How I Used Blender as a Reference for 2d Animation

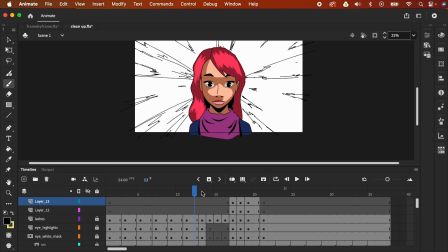[32:48]
And the way that I animated this is overall it's ontos,
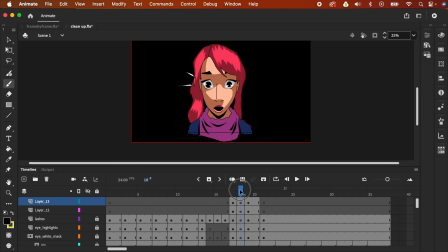[32:55]
but on this part where she gives that shock expression,
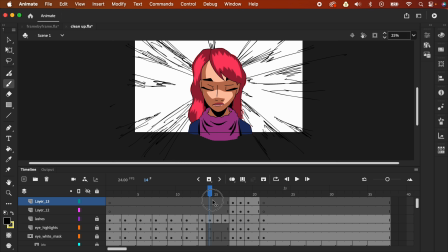[33:01]
so I changed from ontos to on ones so that I don't lose like the detail of the easing,
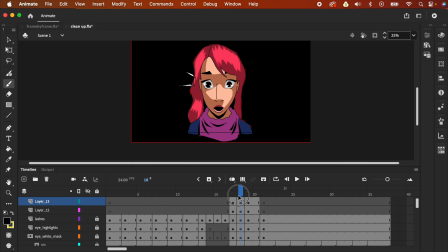[33:09]
so you could feel that smooth movement here.
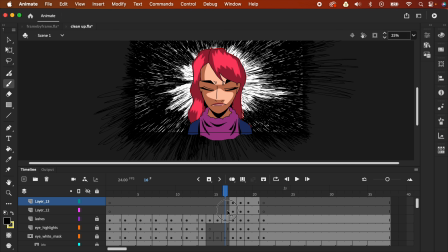[33:11]
But be careful if you're going to plan or mixing ontos with on ones.
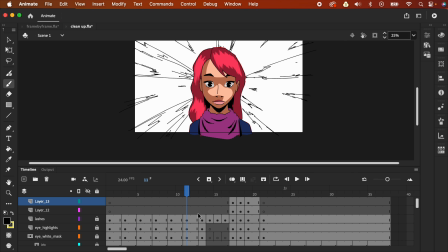[33:20]
Make sure it's not noticeable to the viewer, right?
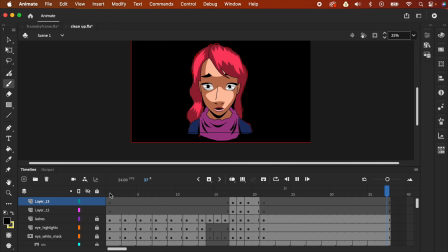[33:24]
So if you're going to play this, the on ones blends well, right?
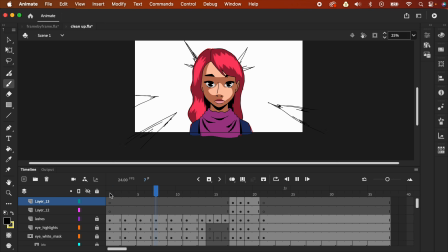[33:30]
You can't like recognize like it's actually on ones, right? Because this is like a well placed. The timing just works, and the way that it's on ones here makes sense overall to the animation, because this one's like very quick.
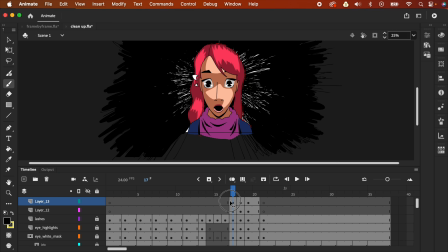[33:48]
And if I'm gonna change this to ontos, then the easing would somehow be lost.
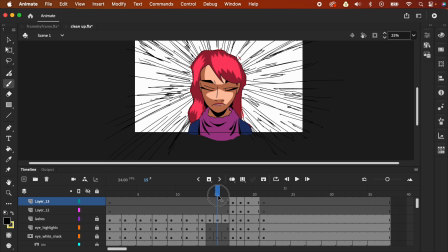[33:54]
And because it's now on ones, you could clearly see like the movement, like how she closed her eyes, right? So I'm gonna convert this to ontos real quick.
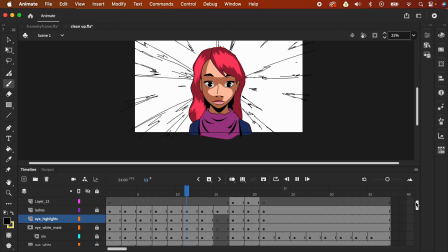[34:09]
So I have converted this to ontos. If you see the frames, there are no ontos.
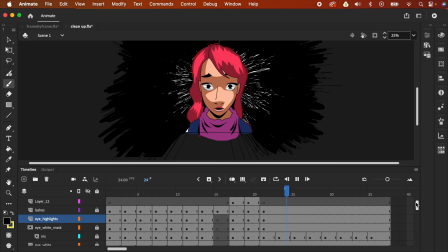[34:17]
So it still is a bit smooth, but we lack that detail, right? So I'm gonna bring this back again to on ones.
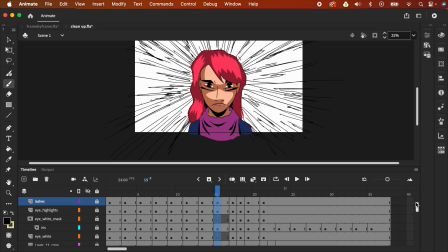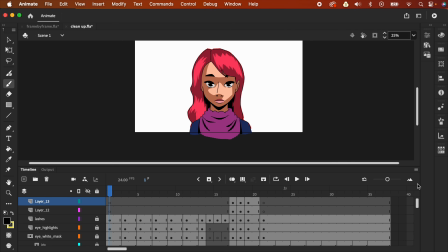[34:33]
And let's have a look again.
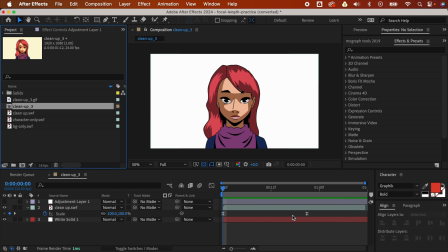[34:42]
So lastly, we're gonna bring the animation into After Effects. If you have been watching our tutorials, you know that I'm a big user of After Effects. So I use Adobe Animate for frame-by-frame animation work,
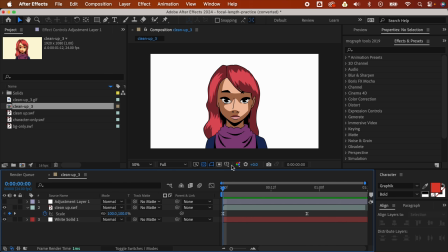[34:58]
but I use After Effects for compositing and other like added animation and color correction. So it's just very basic, just 3 layers. This is like the white solid, right? You could change the background color if you want. You could even like add in, because this one's like black, right?
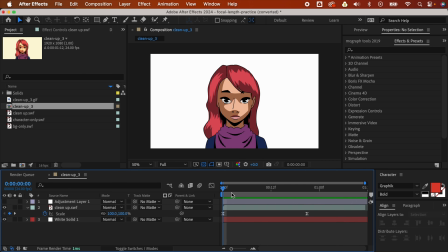[35:18]
And for the animation, for the cleanup, I added in like a very subtle zoom in. So just scale up. So I'm going to preview this. So it now looks like that, right?
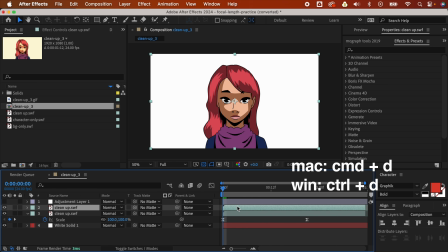[35:32]
So I'm going to duplicate this. So duplicate, that's Command D for working on a Mac. That's Control D for working on a Windows, right? And for this cleanup, I'm gonna hide this one below. I'm gonna press U on my keyboard, and let's delete just the animation for the duplicate,
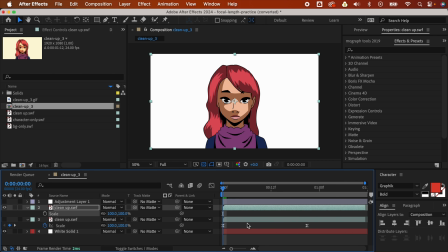[35:48]
so that you'll see what it looks like without the subtle zoom in, right?
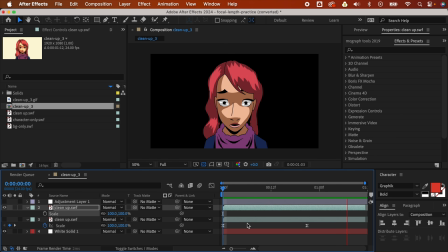[35:53]
It looks like that. It's already good, but it's a bit flat, right? Doesn't have that dramatic effect. But if we're gonna add like a subtle zoom in, right, it feels very smooth,
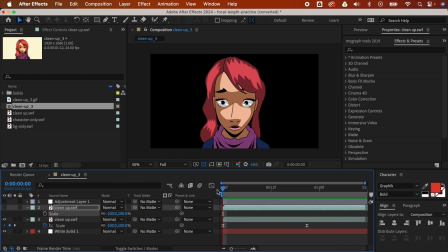[36:08]
and now it feels like you have felt what this character have felt by adding that subtle like zoom. Along with the Dolly Zoom, we added like a subtle zoom in After Effects, and it adds
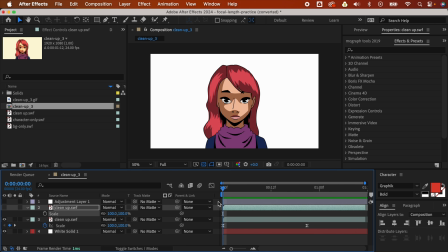[36:24]
to the like overall. Now, what does this adjustment layer do? So I'm going to delete this one, right? So it's just like 3 layers. So I'm gonna reveal this one. Now I'm gonna click this.
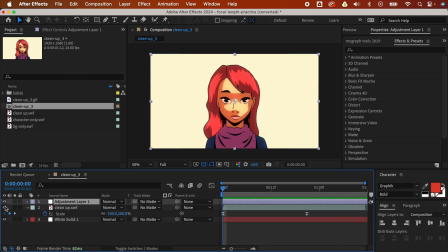[36:39]
It's basically just a color correction, making this more fantasy looking. So let's preview. So it looks like that. We could even like change, we could even animate the color of this. So let's go to the effects.